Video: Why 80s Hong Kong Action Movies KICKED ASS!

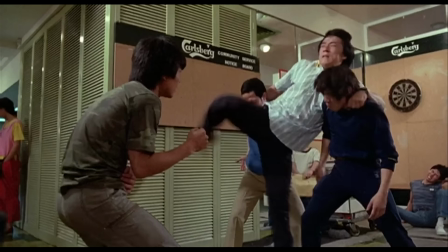1018s
the final editing technique i would like to touch on is the way hong kong handled fast paced editing after watching a movie like say taken 3 fast
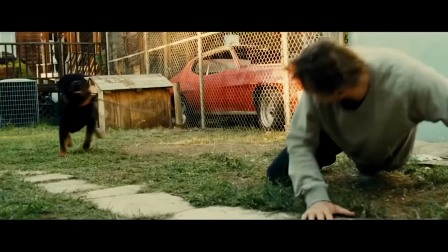1027s
paced editing is probably the last thing you want to hear an action film associated with however when done correctly fast paced editing can be a very
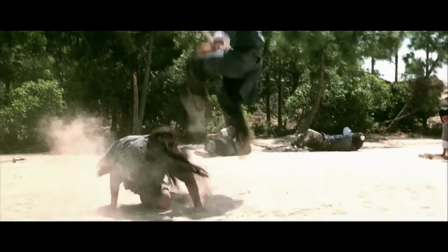1035s
effective tool that can help electrify the action for the viewer for hong kong the key was to not cut on action
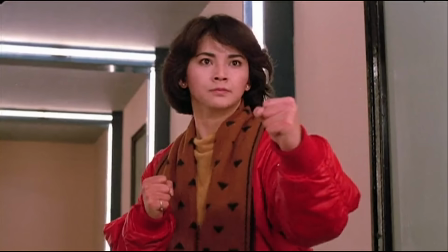1042s
just allow the barrage of quick shots convey the sense of speed and fury needed without getting the audience confused about what they're looking at.
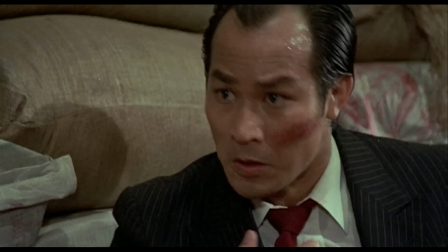1049s
Take this very quick scene from Samuel Hung's Winners and Sinners.
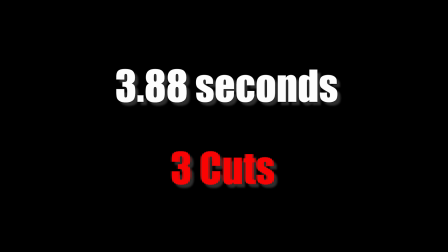1057s
That clip was 3.88 seconds and it had three cuts with each shot running 1.50 seconds,
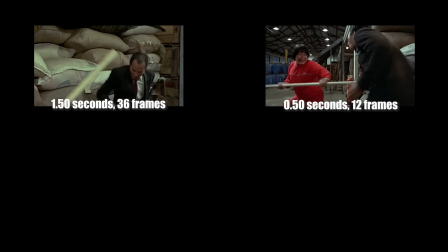1064s
0.50 seconds,
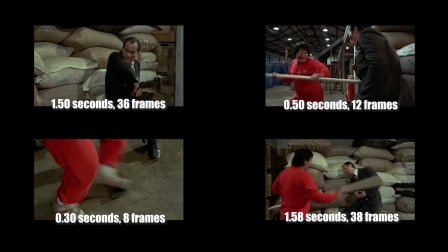1067s
0.30 seconds and 1.58 seconds in that order and yeah it honestly does sound like a mess on paper.
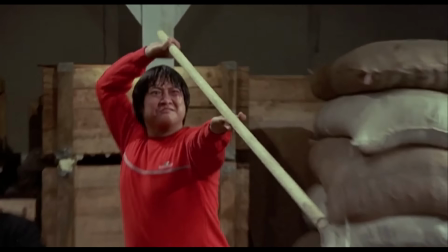1076s
But let's actually break this scene down and understand why it works. The first shot is a shot of our bad guy reaching for his gun.
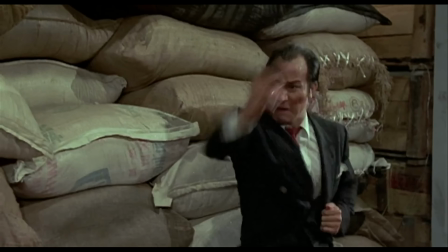1084s
Then the camera zooms out to dynamically reveal the gun, only for the gun to be smacked out of his hand.
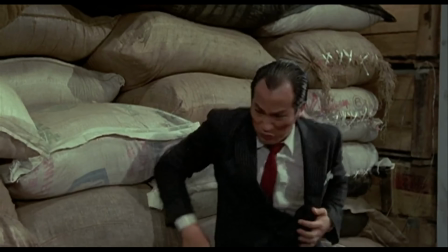1090s
End of action.
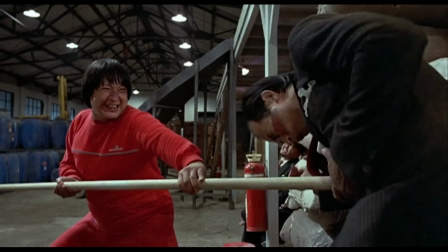1092s
The next shot has Sammo hunk spiking the bad guy in the stomach with his pole, leaving our bad guy no choice but to pop into the center of the frame to once in pain. End of action.
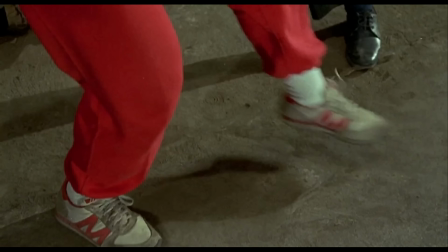1102s
The next shot is Sammo kicking the bad guy's gun out of sight, end of action, and finally the last shot is Sammo whacking the bad guy upside the head with the pole,
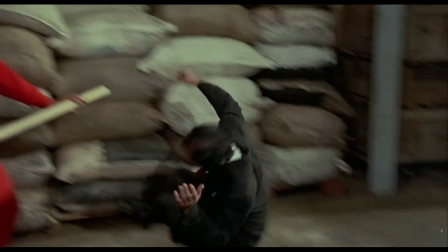1110s
resulting in him being violently slammed into the powder bags and falling onto the floor to miserably wallow in agony.
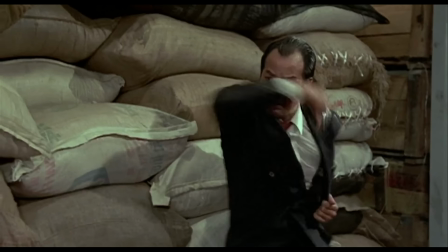1116s
End of action. All four shots end with the stoppage of action, so there's no action for the editor to cut on.
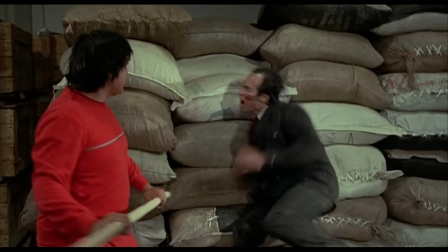1124s
This as well as the lack of camera movement allows for something that could have looked like this
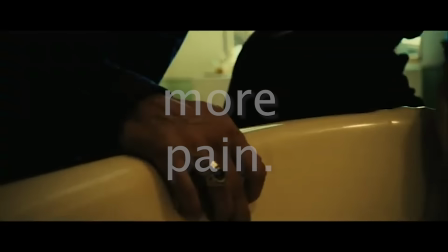1128s
actually end up looking more polished because everything on screen is clear.
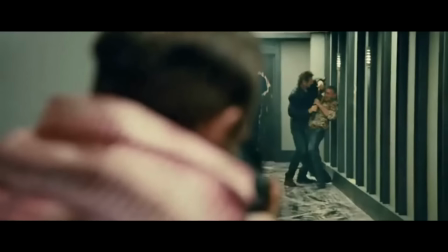1137s
Quick cuts on movement is very dangerous because cutting means that we have a new shot to focus on and therefore a new place on the frame to look at.
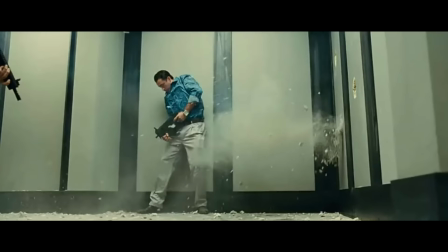1145s
But if this is the continuation of the action we were watching before and we don't get enough time to gather ourselves after the new cut to find the place on the frame where we should focus on,
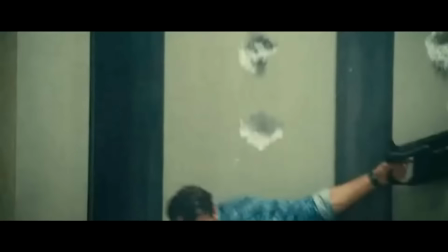1154s
then we lose information and time and we as an audience will suffer from confusion.
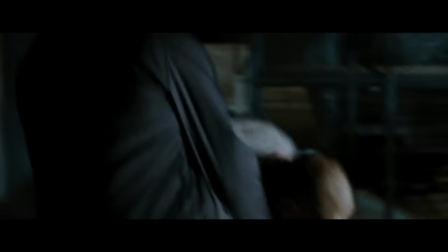1160s
Add some camera shakes and now the audience has to go to their personal eye doctor. Hong Kong action directors wanted their audience to shut off their brains and enjoy the action.
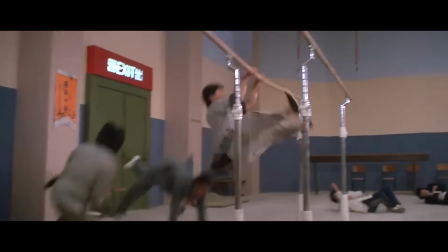1169s
So the last thing they wanted was their audience to be confused or eye traumatized.
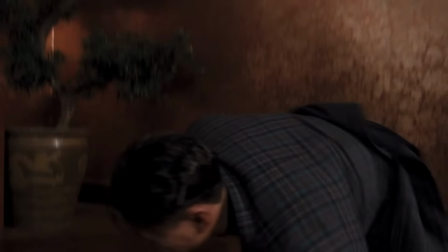1175s
As a result they made sure to be very careful with fast-paced cutting so that we can not
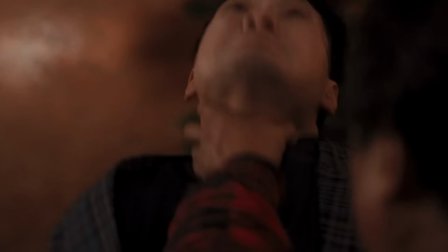1180s
only keep up with what's going on but also feel the impact of the action being displayed.
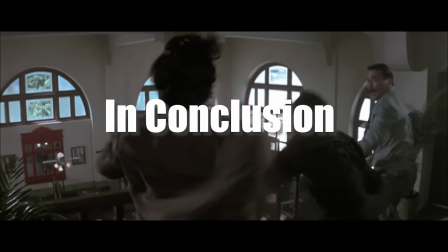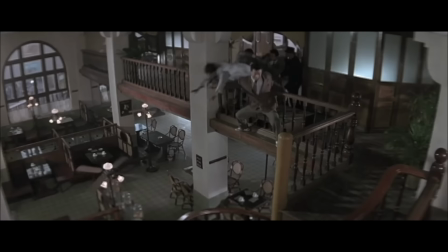1194s
It's an understatement to simply say that Hong Kong knew their stuff when it came to making good action.
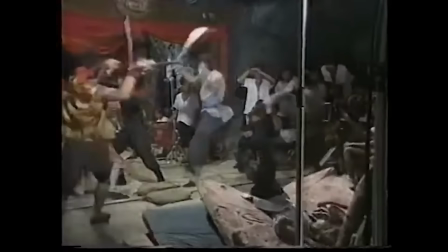1199s
Hong Kong was full of absolute masters of their craft, who went above and beyond to make the most entertaining and heart-stopping action for their local audiences.
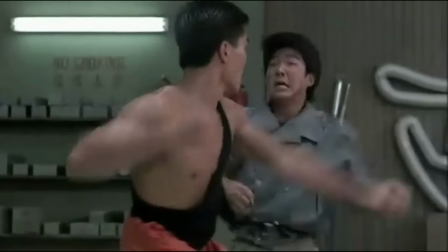1208s
Now while I do think Hong Kong is superior at choreographing, shooting, and editing fight scenes,
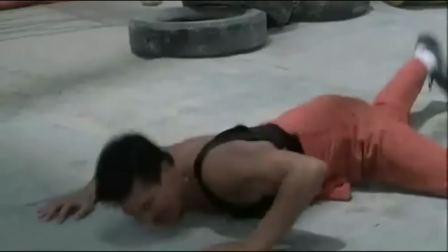1214s
let me also make clear that this isn't a video bashing American action movies.
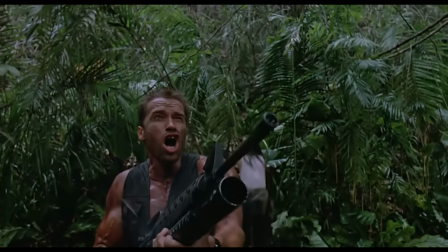1218s
I adore 80s American action cinema, as they have multiple strengths that I simply won't cover on this channel because I'm a weeb.
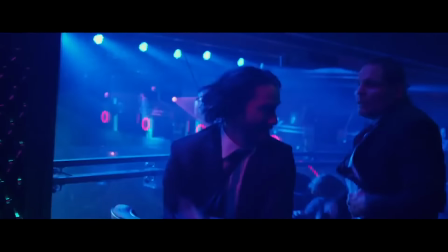1226s
Hell, even modern American action movies are getting better by the year,
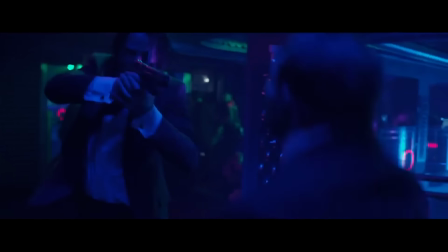1229s
as John Wick and Ethan Hunt are consistently showing us the most beautiful action sequences America's seen in years.
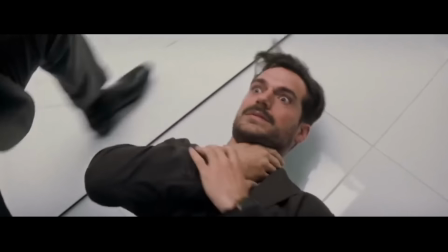1236s
And if you look closely, you'll see that they probably took some notes from Hong Kong action filmmaking as well.
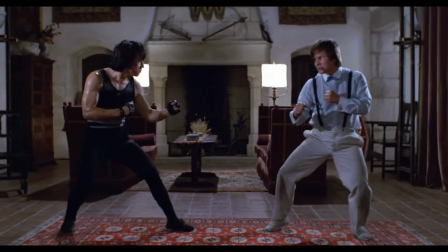1242s
If you haven't seen any of these 80s Hong Kong action movies or fight scenes, do yourself a favor and check them out.
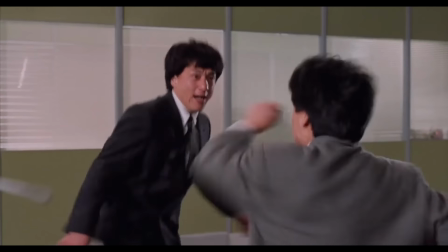1249s
They are truly one of its kind when it comes to action filmmaking and they are definitely something you'll never see be made again in the future.
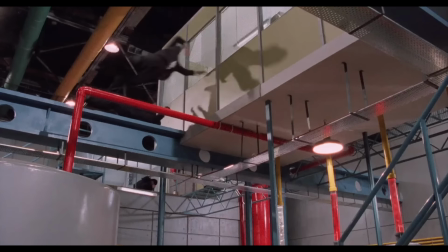1256s
And if you still don't think 80s Hong Kong action cinema is worth your time, then hopefully this scene will change your mind.